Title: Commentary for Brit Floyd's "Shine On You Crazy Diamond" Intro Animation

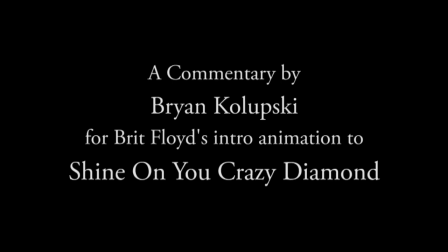2s
Hello, my name is Bryan Kolupski. I produce many of the screen animations and videos for Brit Floyd. This will be my first attempt at a director's commentary of sorts.
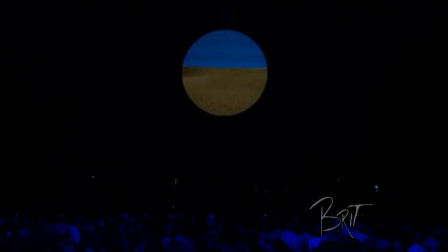12s
So I was recently asked how the intro animation video in which I created for Shine On You Crazy Diamond came about.
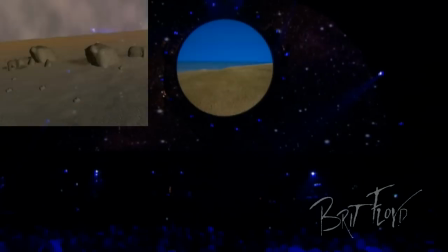19s
I first came up with the idea and produced the animation back in 2000.
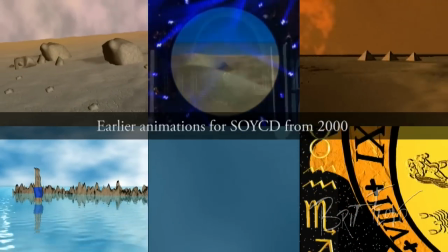23s
I was just learning 3D animation at the time, and as always, experimenting with different ideas just to see what I could come up with.
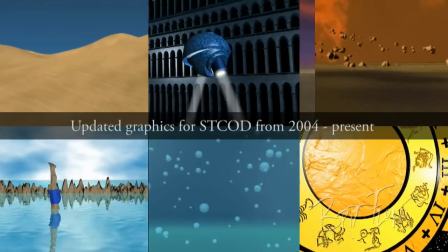31s
Over the years, the animation has evolved, with some new content and updated work, but the original idea has always stayed the same.
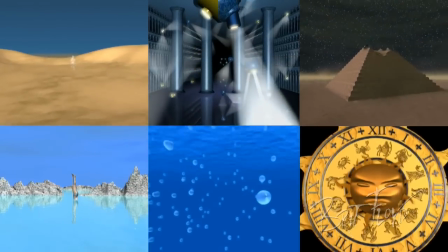39s
Just as the song itself is a tribute to Syd Barrett, I wanted to create an animated tribute video to the band, Pink Floyd.
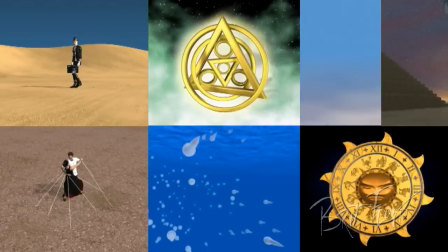46s
I wanted to take the audience on a journey throughout the years by bringing to life some of Pink Floyd's amazing album artwork,
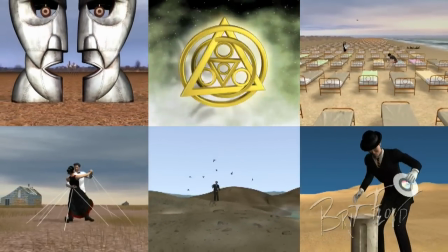53s
which was originally produced by Storm Thorgerson. So my animated video is also a tribute to Mr. Thorgerson's magnificent work,
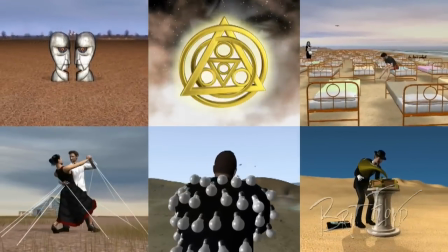60s
in which I am a huge fan of, and is the major inspiration behind my animation for Shine On You Crazy Diamond.
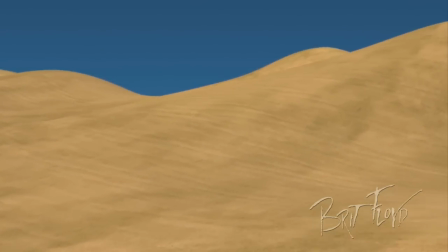67s
So here's a rundown of my animation, scene by scene. The way I imagined the animation to begin was with a slow camera pan through an empty desert.
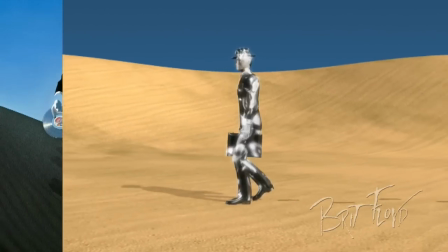75s
Then a mirage begins to dissolve in, revealing itself to be the faceless man from the album Wish You Were Here,
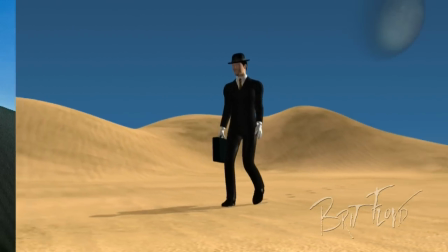82s
in which Shine On You Crazy Diamond appears as the first track.
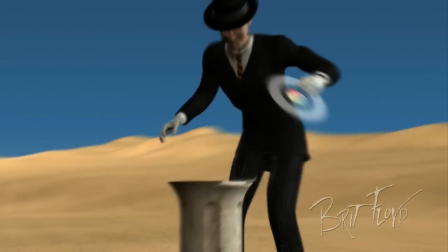85s
The faceless man grabs from his briefcase a copy of the album and places it on an old gramophone, which grows from the sand around him.
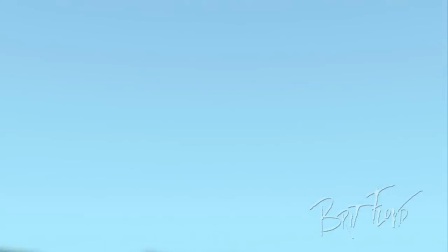93s
The camera enters the horn, revealing the delicate sound of thunder artwork, panning around the two men known as Mr. Sound and Mr. Light.
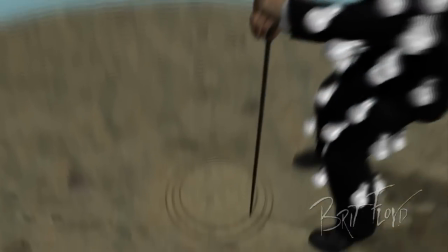101s
Mr. Light draws into the dirt below him an outline of what's to become a V-shaped light hovering throughout a great hall.
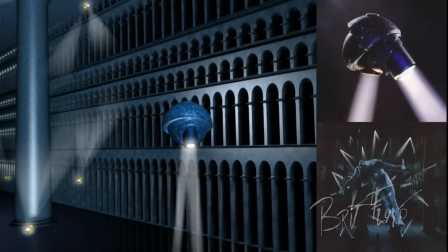109s
A scene taken from the inside cover of the Pulse album, which along with the previous scene,
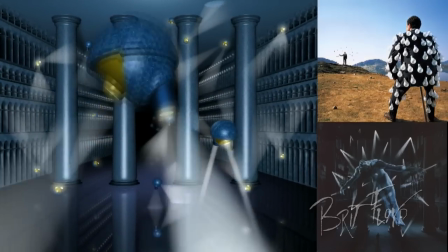114s
both represent the idea of the Pink Floyd concert experience.
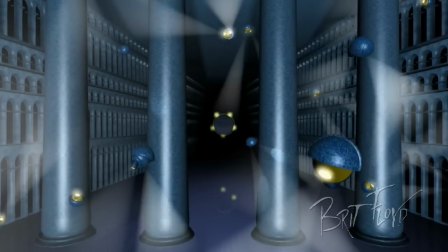119s
I added the circular screen here as it reminds me of when I witnessed Pink Floyd live.
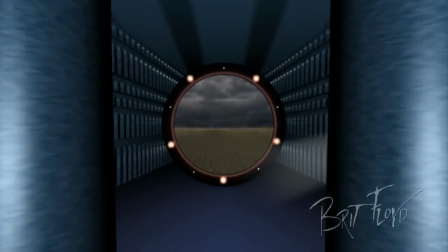125s
The camera proceeds zooming into the animated circular screen as a new or secondary video, if you will, then appears.
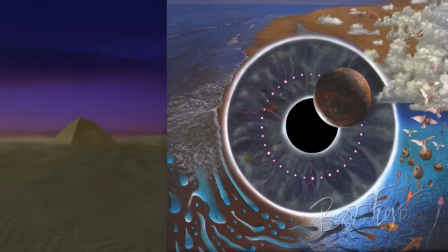131s
The cover artwork for the album Pulse hugely influenced my ideas for the next few sequences of animation, especially the visuals outside the iris.
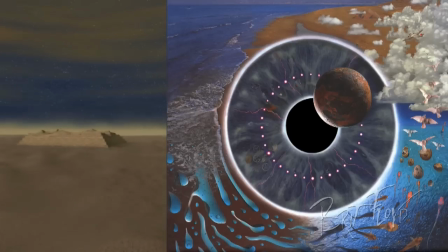140s
I loved how one image morphed into the next.
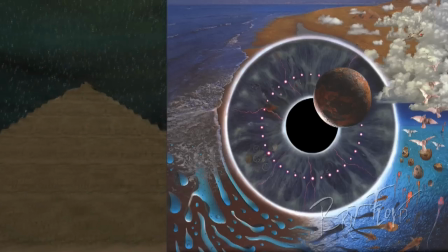143s
I wanted to attempt a similar effect throughout my animation, seamlessly traveling from scene to scene.
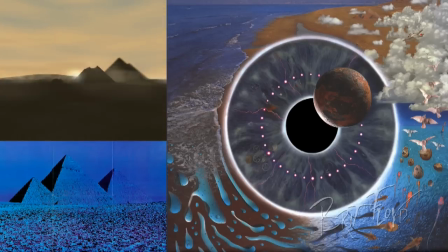150s
So the secondary video begins with the pyramids growing from within the desert, representing some of the artwork associated with the Dark Side of the Moon album.
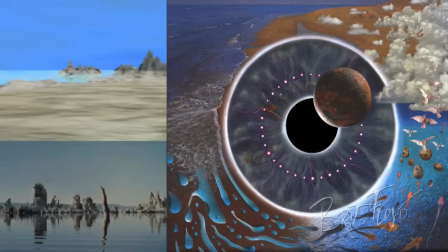158s
Then the camera pans across to the diver from the Wish You Were Here album.
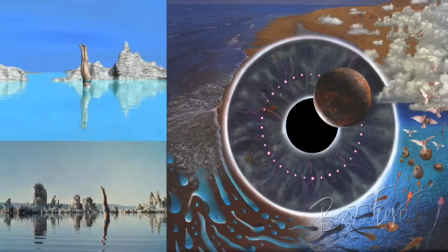162s
Though everything around him is in motion, I decided to keep him frozen in time, until just before the camera submerges underwater.
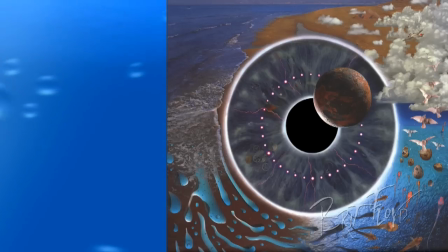171s
Again influenced by the imagery on the cover for the Pulse album,
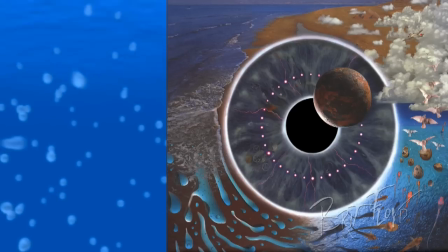174s
I decided to create water droplets or bubbles, which slowly morph into, well, let's call them tadpoles.
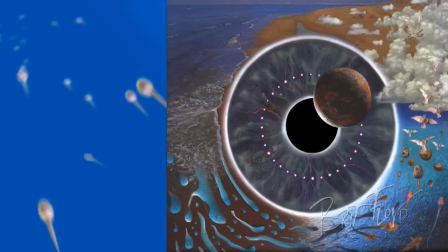180s
One of the little buggers then breaks away from the pack to enter an egg.
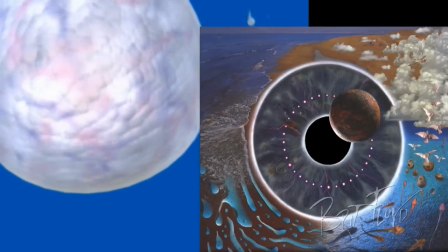184s
The egg then undergoes a quick transformation in order to hatch, just as the song hits the crescendo.
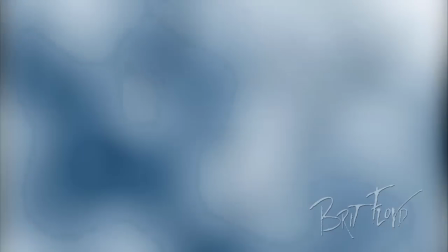192s
As the birds fly out of frame, the camera pans out to reveal planet Earth.
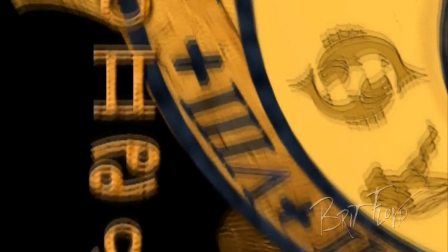196s
Symbols of the zodiac scroll up the left side, as another Pink Floyd image appears, an ancient clock of sorts.
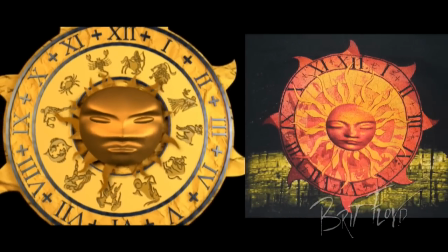203s
The image was modeled after a design on a t-shirt in which I attained at a Pink Floyd concert in 1994.
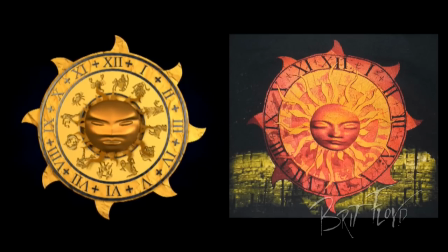209s
This image also appears briefly in Pink Floyd's 1994 screen video for Time.
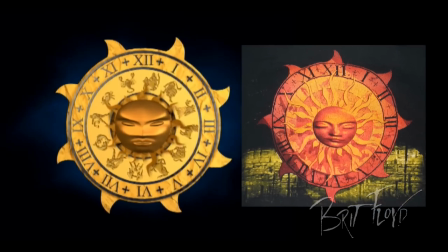214s
I love how that scene works.
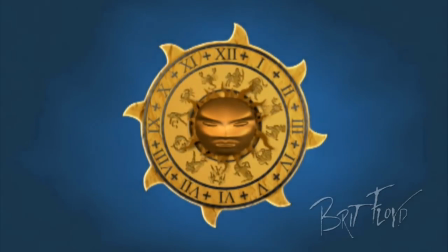216s
For me it represents a cycle of life, but also how we're all individuals, though at the same time how we can all come together as one through music or artwork.
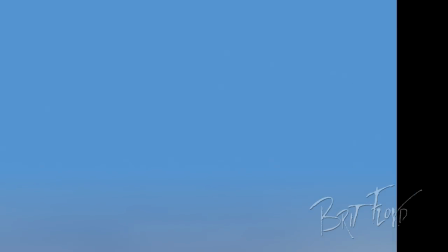225s
After the sun dissolves away, another series of album covers are brought to life.
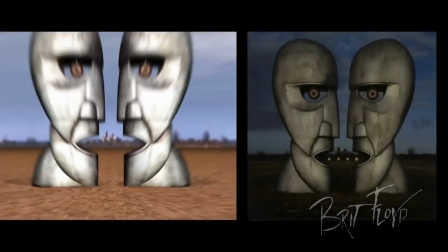230s
First, a momentary lapse of reason, followed by the Division Bell, and ending with a collection of great dance songs.
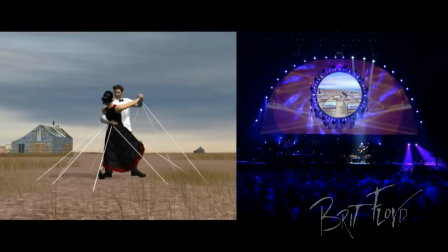238s
I had added these scenes later on, once my animation had started to be used during live performances, especially when the song is performed first.